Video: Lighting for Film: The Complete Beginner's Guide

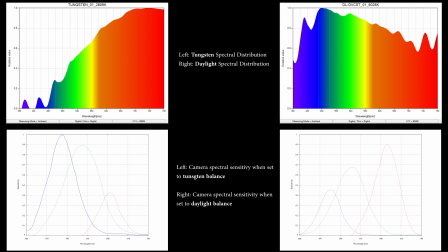All that your camera is doing when changing white balance is adjusting its sensitivity in the lower or higher end of the visible spectrum of light. When balancing to tungsten or 3200 Kelvin, the camera sensor becomes less sensitive to the higher end of the visible spectrum in order
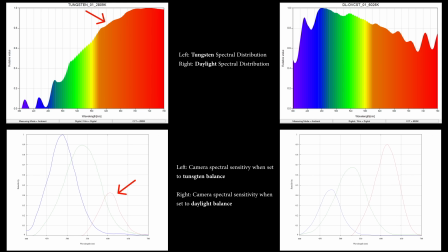to pick up less of the red and orange which are overly present in tungsten lights. Likewise, when balancing to daylight or 5600 Kelvin, the camera becomes less sensitive to the lower end of the visible spectrum in order to pick up less blue light, which is more abundant in sunlight.
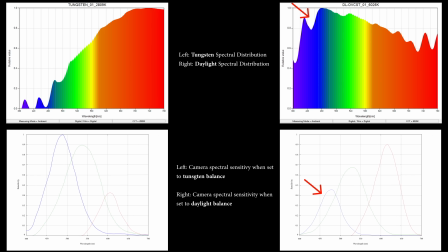So that's the technical side. How do you use color temperature creatively?
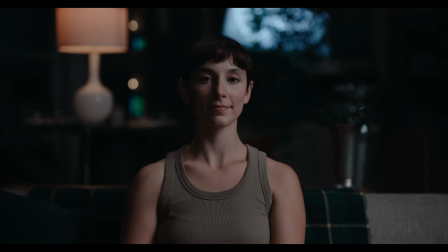For a start, you can balance your camera to the same temperature as the light that is most prominent in your scene, and then adjust the color temperature of the other lights accordingly. In this example, we balanced the camera to 3200 Kelvin, which is also what we used for our key light,
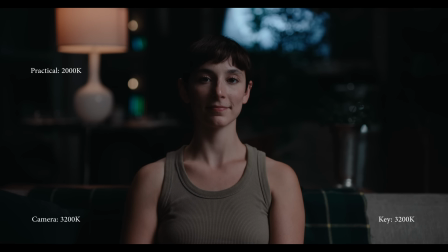while this practical lamp was set to 2000 kelvins, and this shaft of light to 4800 Kelvin, for a bit of color contrast. But you don't always have to match the white balance on your camera to the color temperature of your key light.
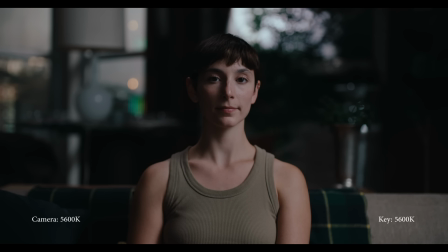For instance, with this light set to 5600 Kelvin to mimic sunlight, you can either set your camera to 5600 Kelvin or set your camera to 4800 Kelvin for a colder feel, perhaps a winter light.
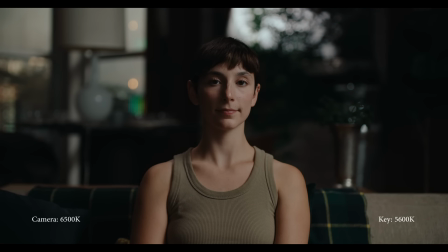Or perhaps set the camera to 6500 Kelvin for a warmer feel. How about setting your camera to 5600 Kelvin, but having your light at 4200 Kelvin for a late afternoon feel?
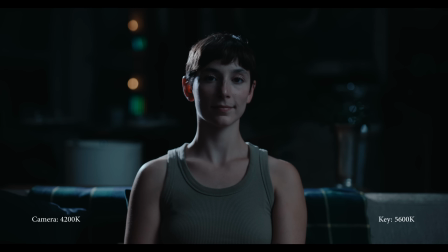You can also set your light to 5600 Kelvin and balance your camera to 4200 Kelvin for a bluish moonlight.
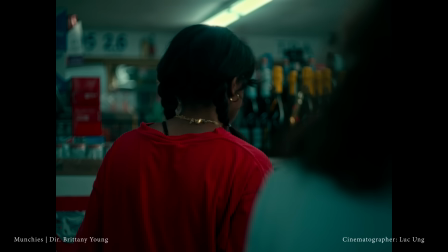In this example, we had industrial fluorescent tubes that we matched with our film lights by setting them to 5000 Kelvin with a quarter plus green gel.
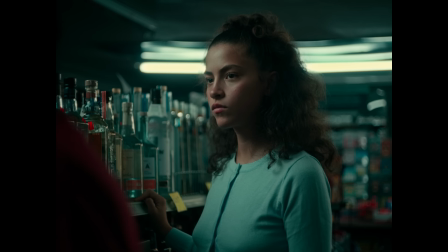We then balanced the camera to 3800 Kelvin in order to get this cyan tone throughout the scene.
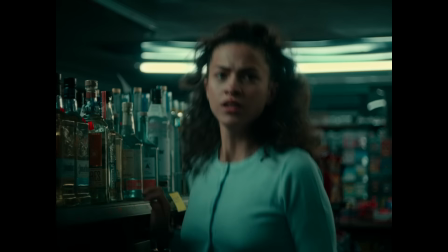This cyan tone was then enhanced in the grade. Those are just a few examples,
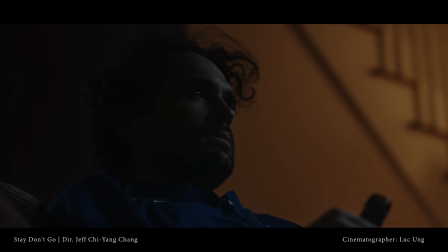and I invite you to experiment and see what you like by dialing different color temperatures in your light and camera while lighting your set.
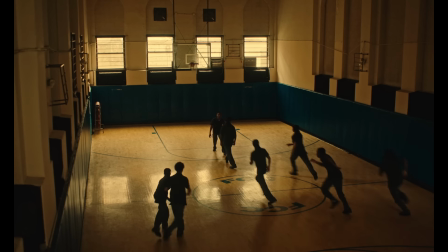Once you've set your color temperature, you can also change the color of your light by using a gel in front of it or by dialing in the color or a gel preset if you're using an RGB LED unit. A gel essentially acts as a filter that cuts out part of your light spectrum.
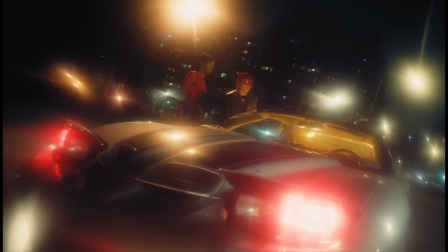For instance, a primary red gel will only let red wavelengths pass through while cutting off all the other wavelengths.
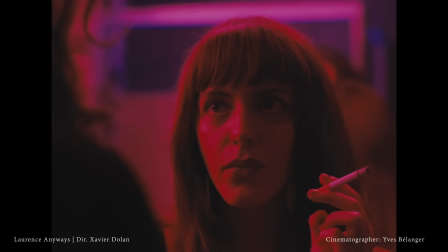And because some of your light's wavelengths are cut off by the gel, your light will lose in light intensity,
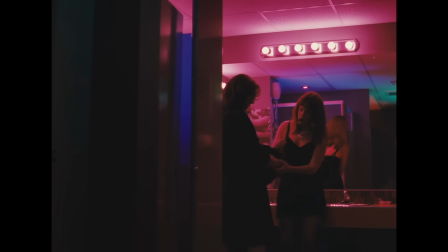which is why you should not worry about light intensity until you set your light direction,
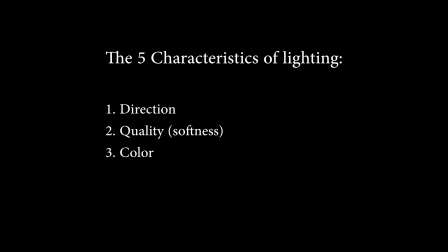the quality, and the color to your liking. Tweaking any of those three attributes will affect your light exposure,
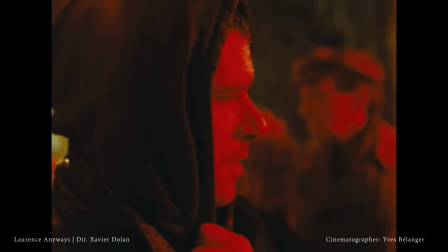so save yourself some time and keep that light meter away until you're happy with those three.
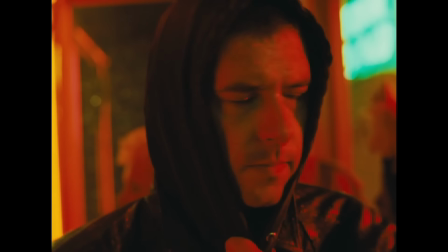And once you're happy, then you can look at exposure.
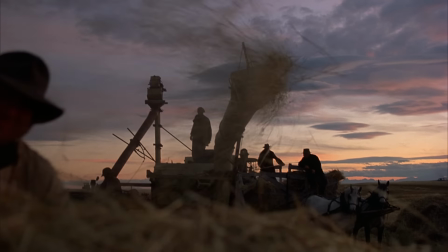There are many books and online resources that cover how to set up proper exposure as well as the mathematical relationship between t-stop,
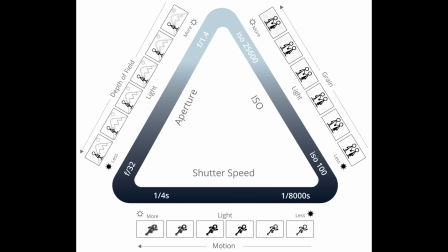shutter angle, and ISO, so I'll skip that part.
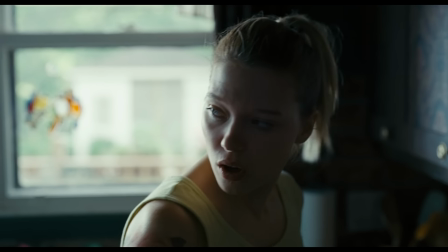What I find more useful to look at in order to create compelling images are your key to fill light ratio,
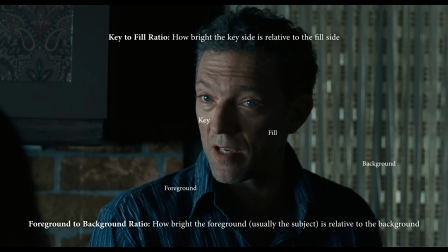and the foreground to background lighting ratio. Both key to fill light ratio and foreground to background ratio are expressed either in stops or in their difference in brightness.
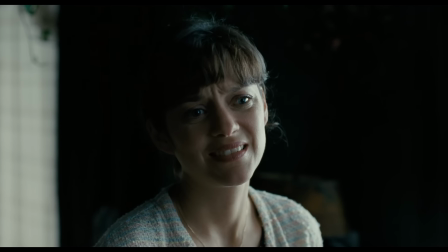They both refer to the same thing,
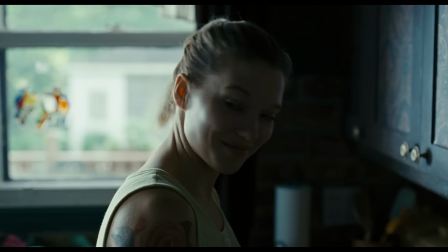but it's a technical side note that is worth mentioning because different people would express this same concept in two different ways.